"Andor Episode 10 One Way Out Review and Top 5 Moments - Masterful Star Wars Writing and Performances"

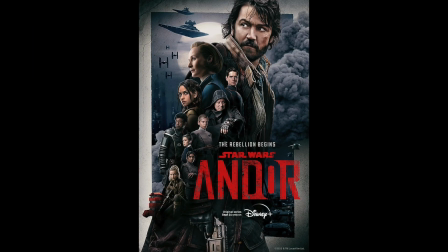[0:10]
The latest episode of Andor, titled One Way Out, more than solidifies the fact that this series is the best written Star Wars project of all time. And while some of you may not like its slow burn and lack of traditional Star Wars tropes, its excellence in writing can no longer be denied.
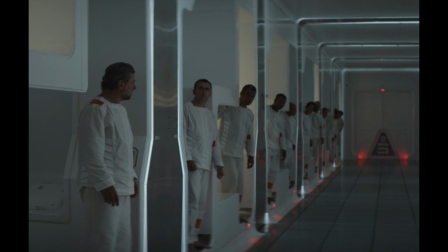[0:29]
Any fan with eyes and a brain could predict that Episode 10 would be tension-filled and a nail-biter to watch thanks to the build-up to the prison break featured in Episodes 8 and 9. But, no one could have predicted just how emotional this episode would be because while its plot was predictable,
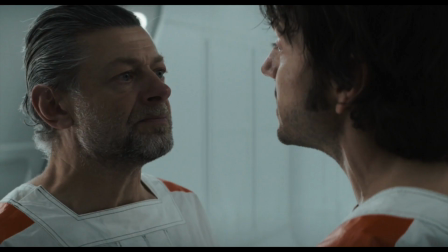[0:47]
its expertly written hero moments allowed for the predictability to feel fresh and extremely satisfying emotionally.
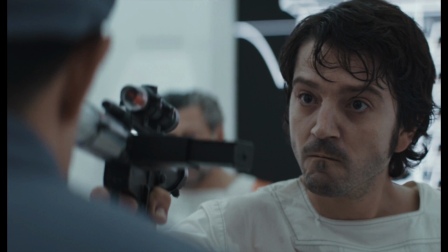[0:55]
This episode also confirmed that Andor features some of the most talented cast members to ever grace a Star Wars project.
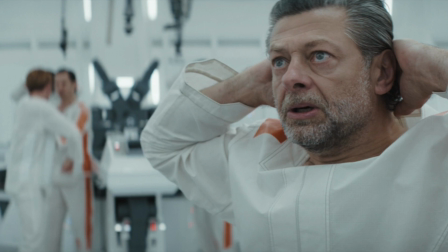[1:03]
Once again, Andy Serkis stole the show through his brilliant physical abilities while acting through his contorted faces to bring various levels of emotions to the surface in his Kino Loy character.
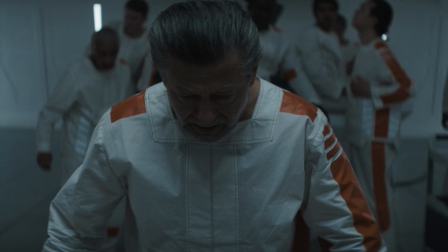[1:16]
You could feel the gravity of Kino's realization that all hope of release were lost and that he was about to kick off a suicide mission in the hopes of freeing as many men as possible from the Empire's clutches just from looking at Andy's expressions.
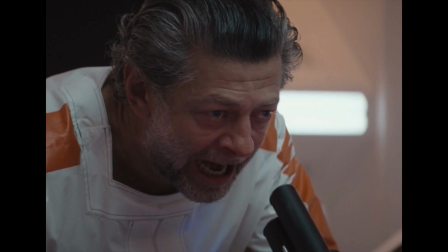[1:32]
He then amplifies Kino's ordeal through some motivational dialogue that was hard not to be inspired by even knowing that you were watching a fictional character on a fictional TV show.
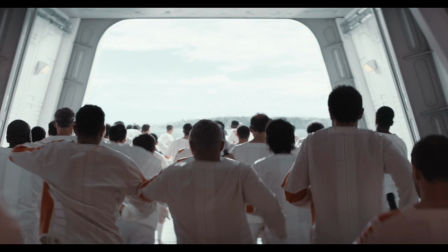[1:44]
Andy's performance was so intense that at times I found myself wanting to escape my house to run free in my PJs down the street chanting, one way out, before the neighbors had me sent to the loony bin.
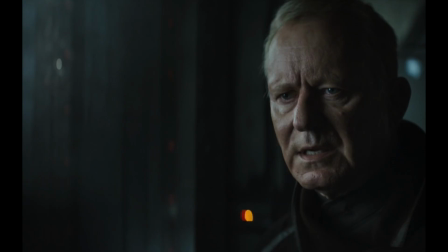[1:58]
Then, to put an exclamation point on this episode's top tier writing and acting, Stellan Skarsgard treats us to possibly the best monologue to ever be spoken by a rebel while he chats with the now confirmed double agent Lonnie Jung.
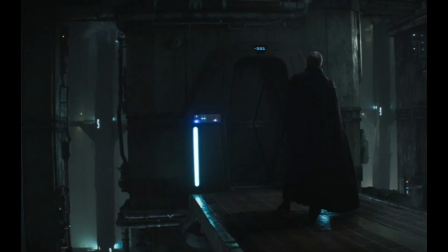[2:13]
What Stellan did in this scene is award worthy and magical from an acting standpoint. His reply to Jung's question about sacrifice should be memorized by every freedom fighter on this planet.
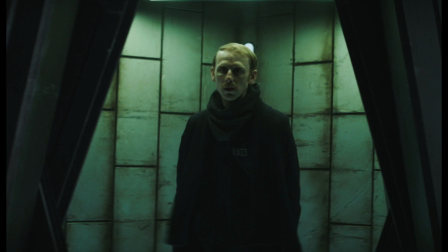[2:27]
That speech offered deeper insights into what it took for every single rebel to take down the Empire than any bit of Star Wars content before it.
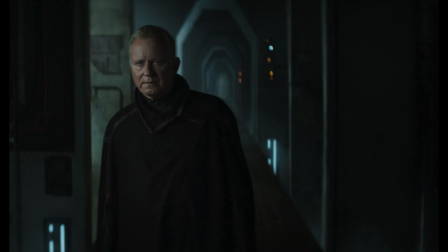[2:36]
It showed how much a well to do character like Luthan had to give up for a chance at restoring freedom to the galaxy. You could sense that he sold his soul willingly, but only did so to ensure future generations would no longer have to suffer under the Empire like he and his earlier conspirators did.
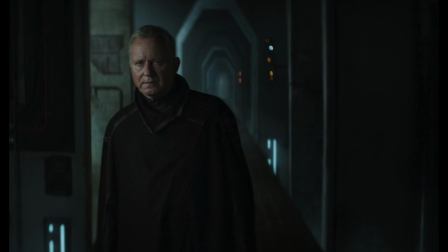[2:56]
This scene, with hindsight, is a great mirror to Keno's own actions on Narkina 5,
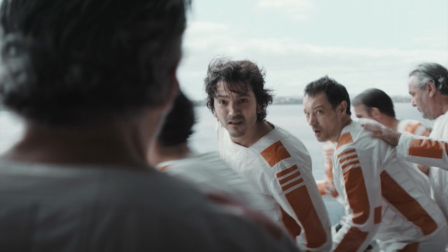[3:02]
in which he too made a choice to ultimately sacrifice himself so others could see the sun rise, and parallels like that are what make Andor and its finely tuned writing such a joy to behold.
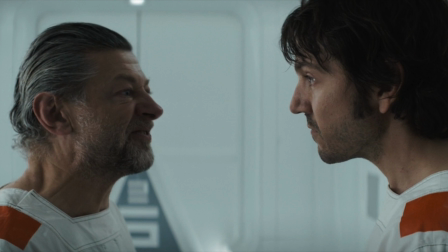[3:16]
How about some top moments? Alright, up first, and yes, Keno has plenty of top moments to discuss in this episode, but his shining spot started as soon as this episode began with the scene of him and Cassian processing what they just learned and returning to their barracks.
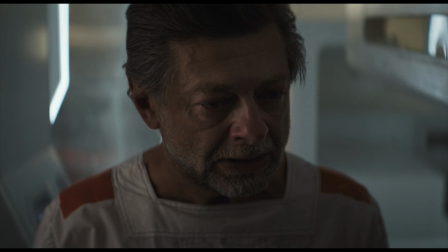[3:33]
It was a joy to watch Andy as Kino in this scene because you could physically see him coming to grips with his new reality and trying to get the strength to fully commit to Cassian's breakout proddings.
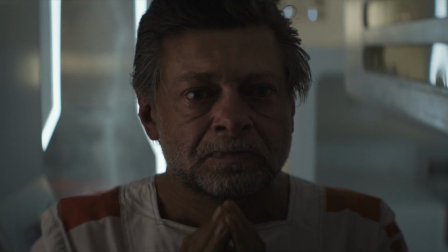[3:45]
Pain on his face was palpable and then he just fully commits and lets everyone know that no one is getting out and it was time to make their escape.
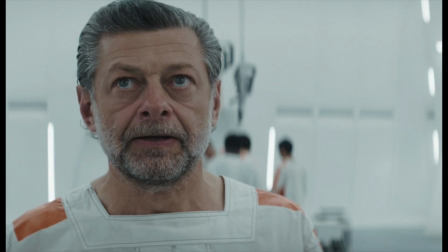[3:55]
The next scene of note is the actual beginning of the Unit 52D escape. It was shot perfectly to heighten the feeling of tension,
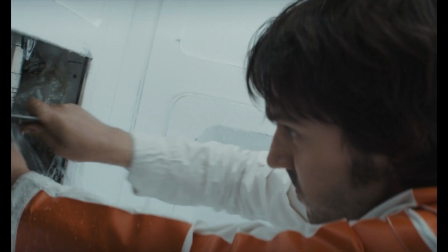[4:05]
so with every beat you as the viewer are just as anxious as the men waiting to spring their plan into action.